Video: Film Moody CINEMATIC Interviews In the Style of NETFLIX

I got a question for you guys. Have you ever seen a true crime Netflix documentary?
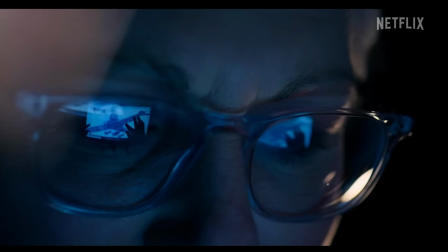(0:04)
The lighting on these interviews are insane and I'm absolutely obsessed with the way these interviews are shot and produced and that's the inspiration behind today's video.
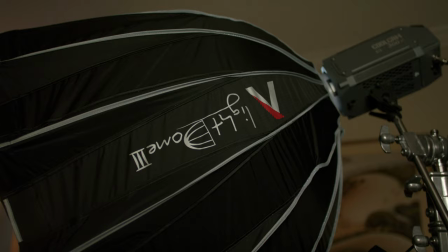(0:12)
I'm going to break down every step of this lighting setup. I'm going to go over the concept, the gear I use, lighting placement and color and even throw in a few bonus tips at the end.
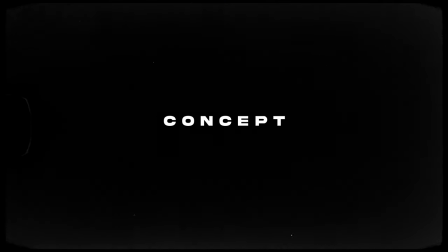(0:21)
So let's get started. All right so let's quickly start with the concept and the idea.
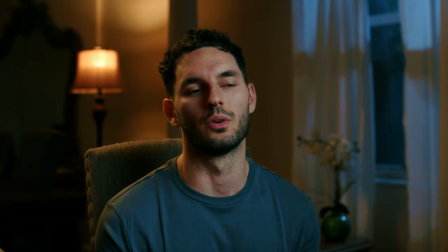(0:26)
My goal is to make this feel like a nighttime interview. I wanted the lighting to be moody and have shadow and contrast to the face But not too much to the point where you couldn't see one side of
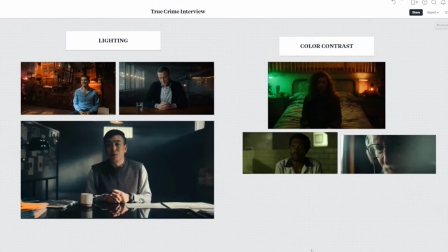(0:35)
the face I wanted a little bit of color contrast between warm and cool tones But nothing way too over-the-top and saturated and then
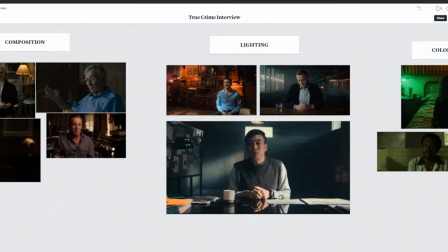(0:42)
I wanted to try to create a fake moonlight now that I had an idea and some Reference photos it was time to find a spot in my house that
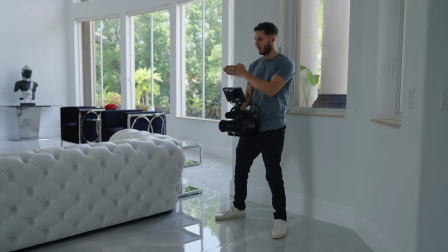(0:49)
could actually make this work Anytime I shoot I always start by taking my camera and moving it around until I find a location in a home or a space that I actually like Now I chose this particular location mainly because of the window and the empty wall space
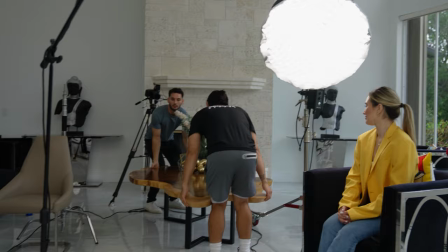(1:02)
I had in the background And I knew that if I actually just moved a few things around I could actually turn this into what I envisioned when I finally
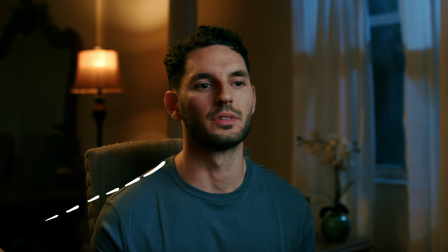(1:08)
chose my background I began setting up the camera that would frame me between the window and the lampshade in the background And that's because I knew I wanted to use color contrast to give the shot some depth Like I said in the beginning I knew I wanted to use that cooler tone to
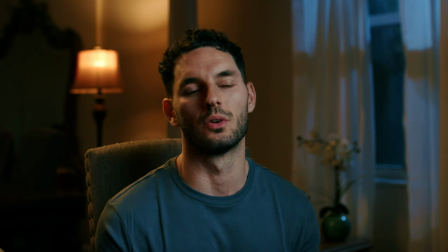(1:21)
help emulate that moonlight And then I also wanted to use the warmer tone of the lamp to give that color contrast in the background But more on that later.
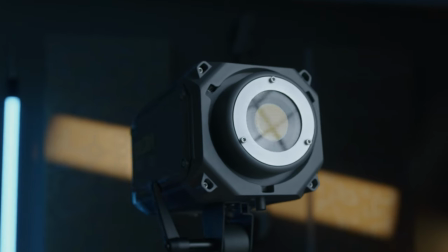(1:29)
Now that I had my camera angle, it was time to start placing my lights. For my key light, I was using a CoolCam 300X attached to an Aputure Light Dome 3. And I absolutely love the Light Dome 3 because it comes with three layers of diffusion. It's super easy to set up, especially if you're a one-man band.
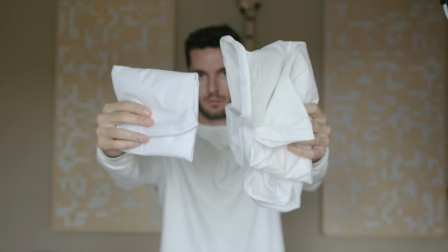(1:45)
I can get this thing up and running within five seconds. It has three total layers of diffusion, two different white diffusion fabrics, and a black honeycomb grid, which is used to help focus the light,
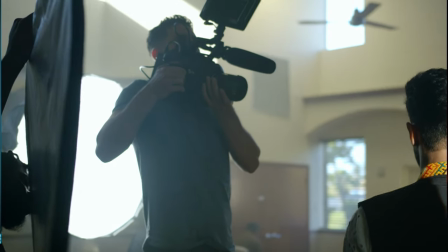(1:54)
which I almost always use because it really helps you control the light coming from this dome and total control of your light as a DP is something that you
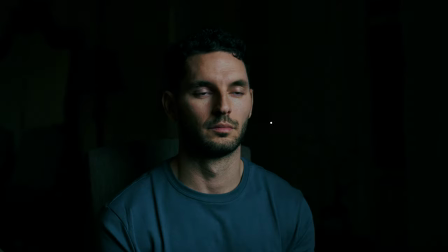(2:01)
always want. And this is what it looks like with this light turned on. Now for my key light, I placed it somewhere between 15 and 45 degrees away from my face in an attempt to create a little bit of shadow on the right side of my face. Now whenever I'm lighting my subject's face, the first thing that I consider is properly exposing them. The next thing that I consider is where am I going to place this light to create the shadow and depth that I want for the shot.
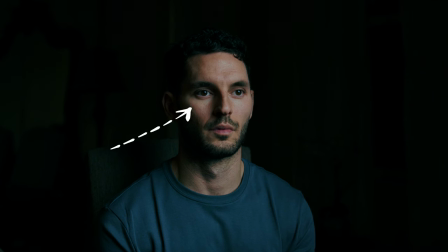(2:28)
Right now we have what they call a Rembrandt look. This is where you have an upside down triangle on the right side of my face. Now the next light that we added was a hair light and for the hair light we're using a mini softbox and the light we're using is a CoolCam 200x. Now our key light was set to 5600 Kelvin but for our hair light we're going to set
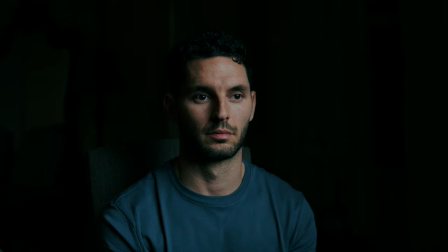(2:47)
this to a warmer tone like 2700 kelvin and this is what it looks like with this light turned on
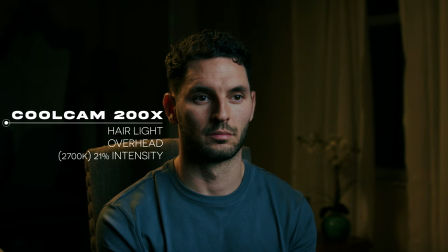(2:53)
as you guys can see the hair light is just giving a rim of light on my right shoulder and the right side of my face along with lighting up a little bit of the background with some warm light now these two lights together lighting me up obviously don't look right and you might even be wondering why are you using two different color temperatures from the key light and the hair light and that's because we're going to use a warm
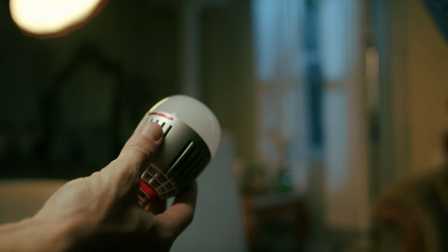(3:13)
practical light bulb in the lampshade in the background and to do this we're gonna take an Aputure B7C light bulb and place it in the lampshade
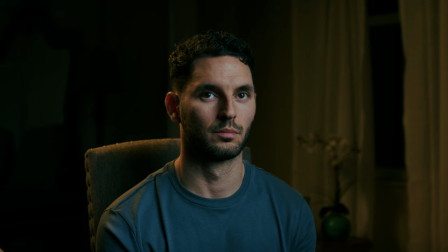(3:20)
behind us and this is what it looks like with the lights turned on. Now as the viewer you start to feel like the lampshade is creating all of this warm light in the background including
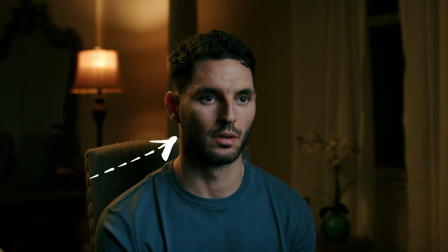(3:30)
the warm light that's giving that rim and hair light behind me and this is what they call motivated lighting. Now looking at this frame as a whole it starts to look pretty good but you can tell that the window and curtains are way too underexposed and as a whole there's really not that much contrast happening in the frame.
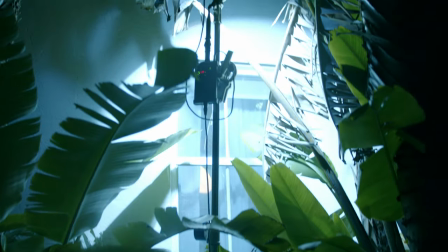(3:46)
So what we're going to do to fix this is set up a C stand outside the window and we use an aperture 120d with a blue gel to shoot some light through the window and this is what it looks like with that light turned on.
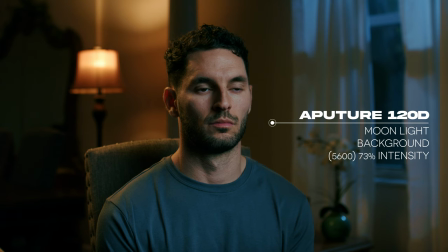(3:59)
Now this light solves two big issues.